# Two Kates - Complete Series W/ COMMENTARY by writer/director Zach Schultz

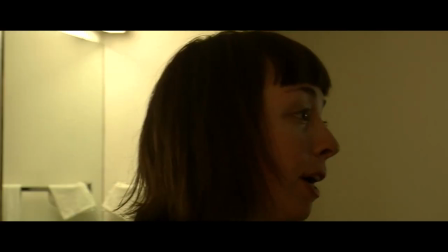don't care i like kate a lot in this scene i feel like she does a really good job uh it's one of those scenes that's difficult
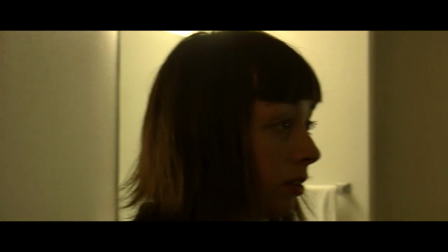because we have these sort of camera tricks that come up like this pan here and the when they're sitting on the bed there's these like visual effects
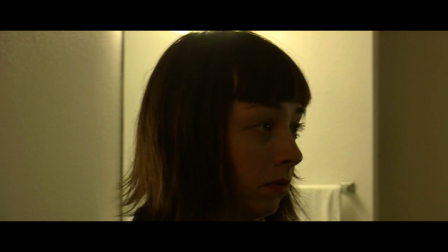things that we have to do that would sort of slow things down or that you know you have to do things and so it's it's interesting having these uh kind
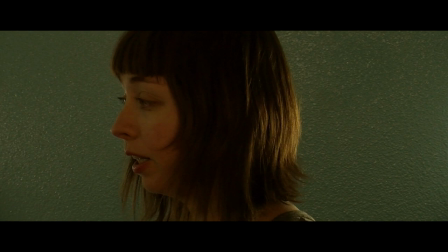of technical things to be worrying about uh while at the same time needing to do this really uh emotional scene and uh playing
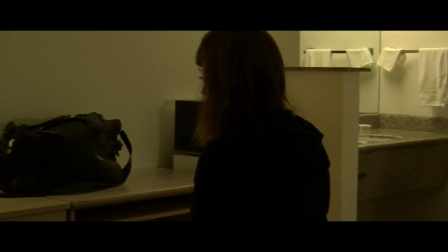it really honestly and so and as one of those things it's it's very tricky to get right so i'm i feel like you know i really uh
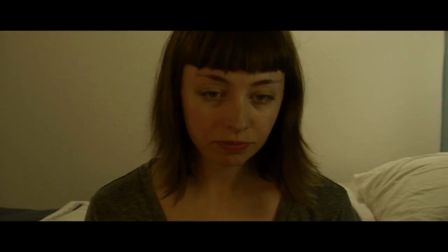i really respect the job that kate does in the scene because she's able to be in the moment and and play it as real while these
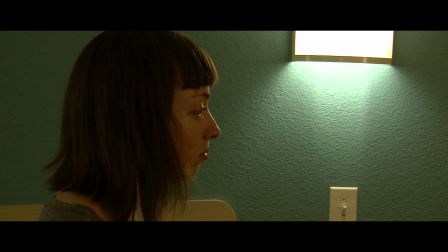sort of difficult things are going on uh around it and then for for my part you don't try to keep it moving at a certain pace
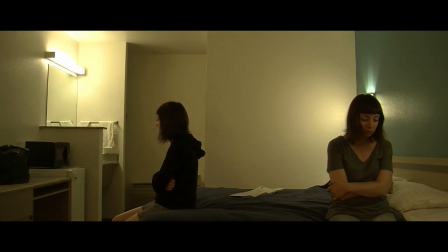try not to bog anything down with the effects because you want to sort of stay in the moment and uh and have the scene play out real
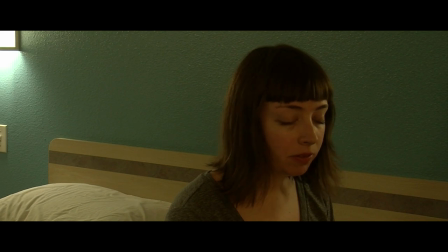which is sort of one of those things that And I don't know, it's, you know, typically, you know, there's two actors in a scene talking to each other.
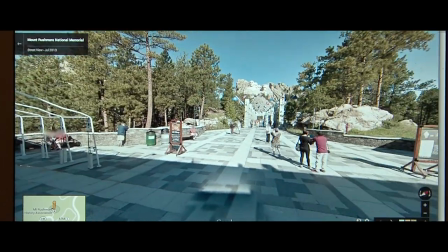But in this, there's just Kate. And in this case, she's acting against Regina is playing the off screen in the motel.
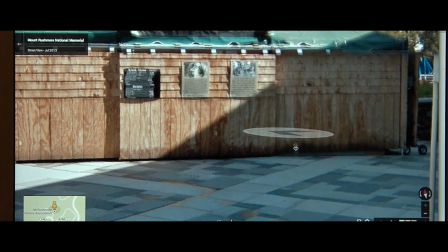So that helped a lot having a real person for her to interact with. I feel like that helps sell the reality.
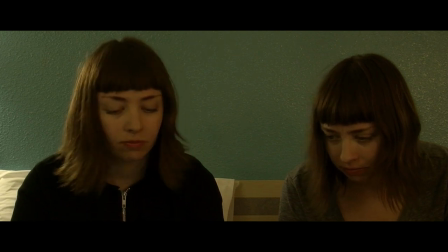But at the same time, you know, there's a lot of there's a lot of it that's just on Kate's shoulders to to kind of find the
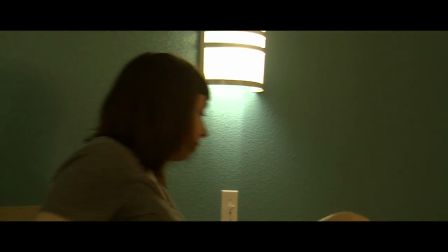emotion of it. and be real in these moments where there's a lot of artificial stuff going on.
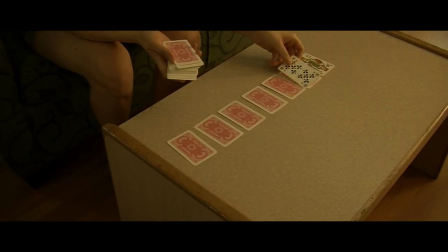So I really feel like it comes out well in that scene, and it's one of my favorites in the series.
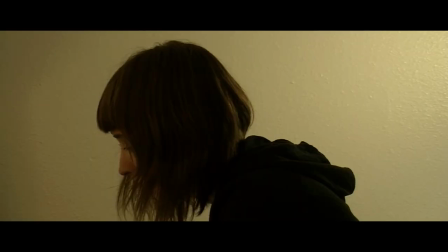Seems pretty good, too.
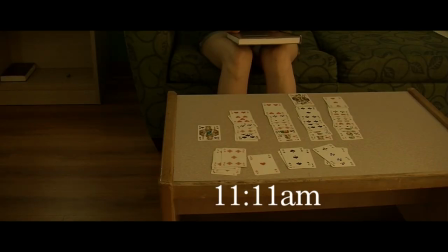Thinking of the sound some more,
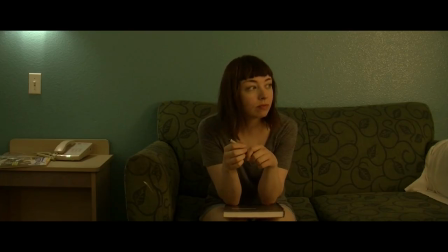one thing I would try to do in this motel scenes, because it was just quiet, we're actually shooting it mostly at night, even though it's supposed to be during the day, but we're actually, a lot of it we're filming at night where it's pretty quiet and uh so what i would one thing i would try to do
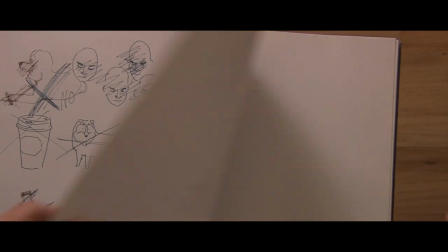in post-production to tie it into the outside stuff would be to put in a lot of sounds of the activity that's happening outside these doors
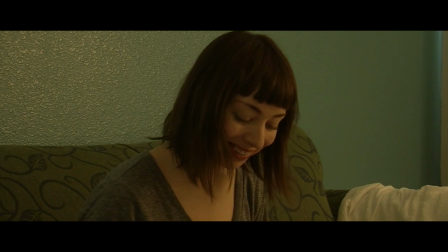that life is really going on outside these walls while you know they're they're stuck in this room but outside all the stuff
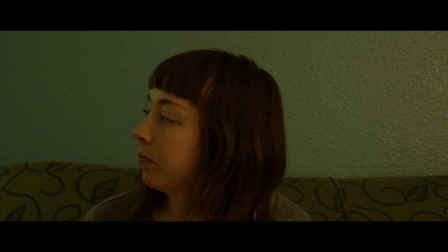is still happening and that's maybe what they're running away from or there's the scary outdoor world uh Uh, and so I would use a lot of sounds that I set up in that, uh, and when she's walking to the, to the motel and you hear all the things,
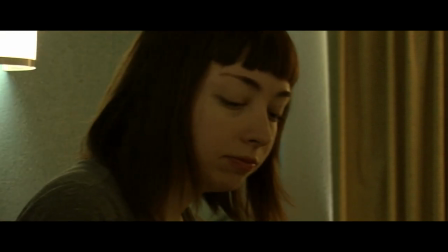like the kids playing in the pool or the cars going by on the highway and things like that.
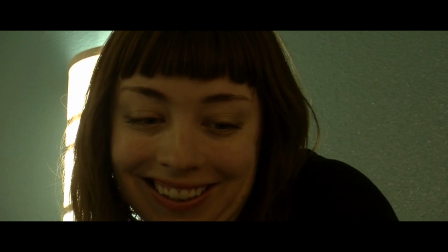And so I would, I would put those in throughout while they're inside the motel to give you a sort of a sense of feeling that they're,
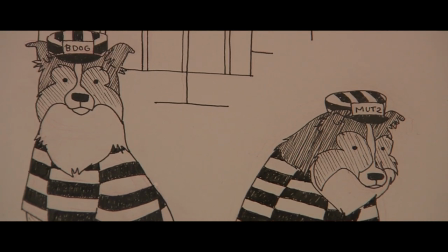they're still there because I didn't want to, I didn't want to cut to a shot outside.
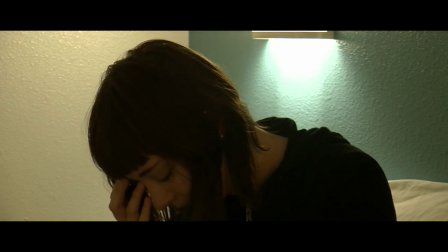I wanted to stay inside with the Cates and experience it with them. But you still want to give a feel for the outside world.
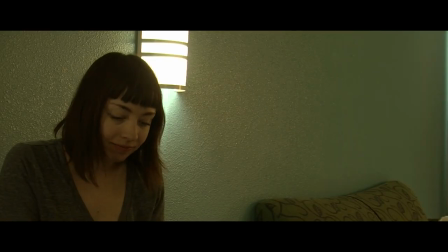So try and put in those sound effects when it was appropriate.
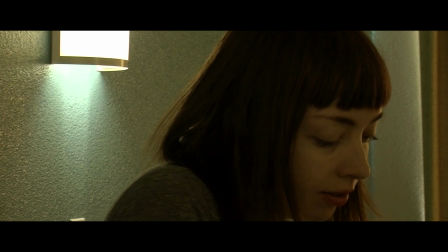One thing I did to try and be smart when we were shooting was I brought my own
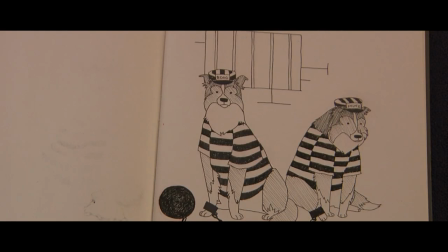blanket with us to the motel and put it over the bed. so that anytime we needed a shot looking down at the bed,
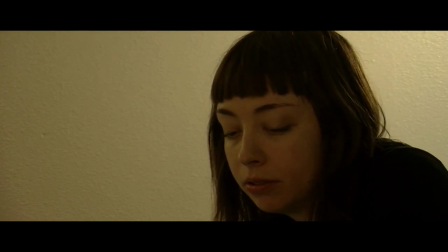I could film it back at my apartment so we wouldn't have to get all of those shots at the motel,
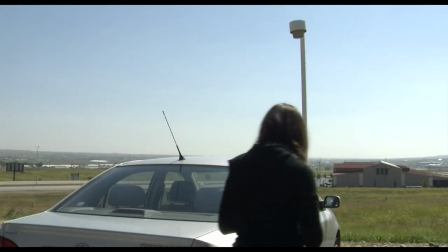that we could get those little insert shots looking down at home later
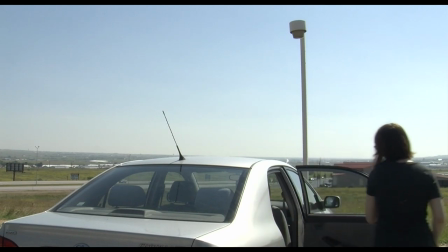so that we could focus on just getting all the stuff that was important to get in the motel and save
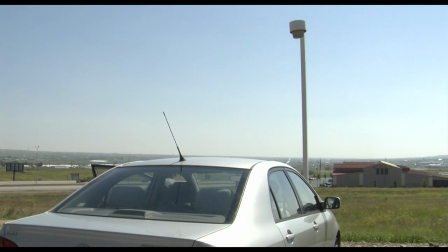any kind of little insert of the book or a coin landing on the bed or the computer on the bed and those things.
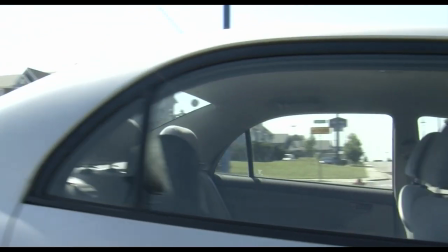We had to save those for later
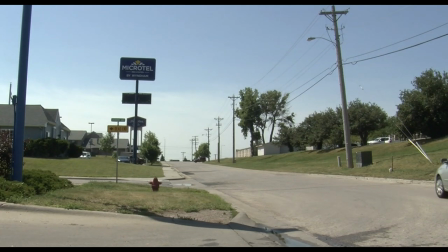just to make sure that we got enough time in the motel to do all the stuff that we needed before we had to check out.
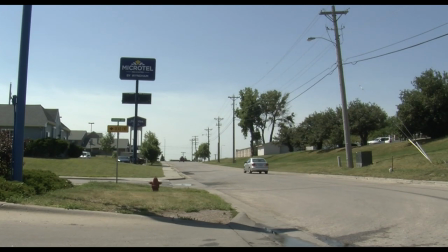So that was my little cleverness there. Now we're back in South Dakota there. We're back at the real location for that.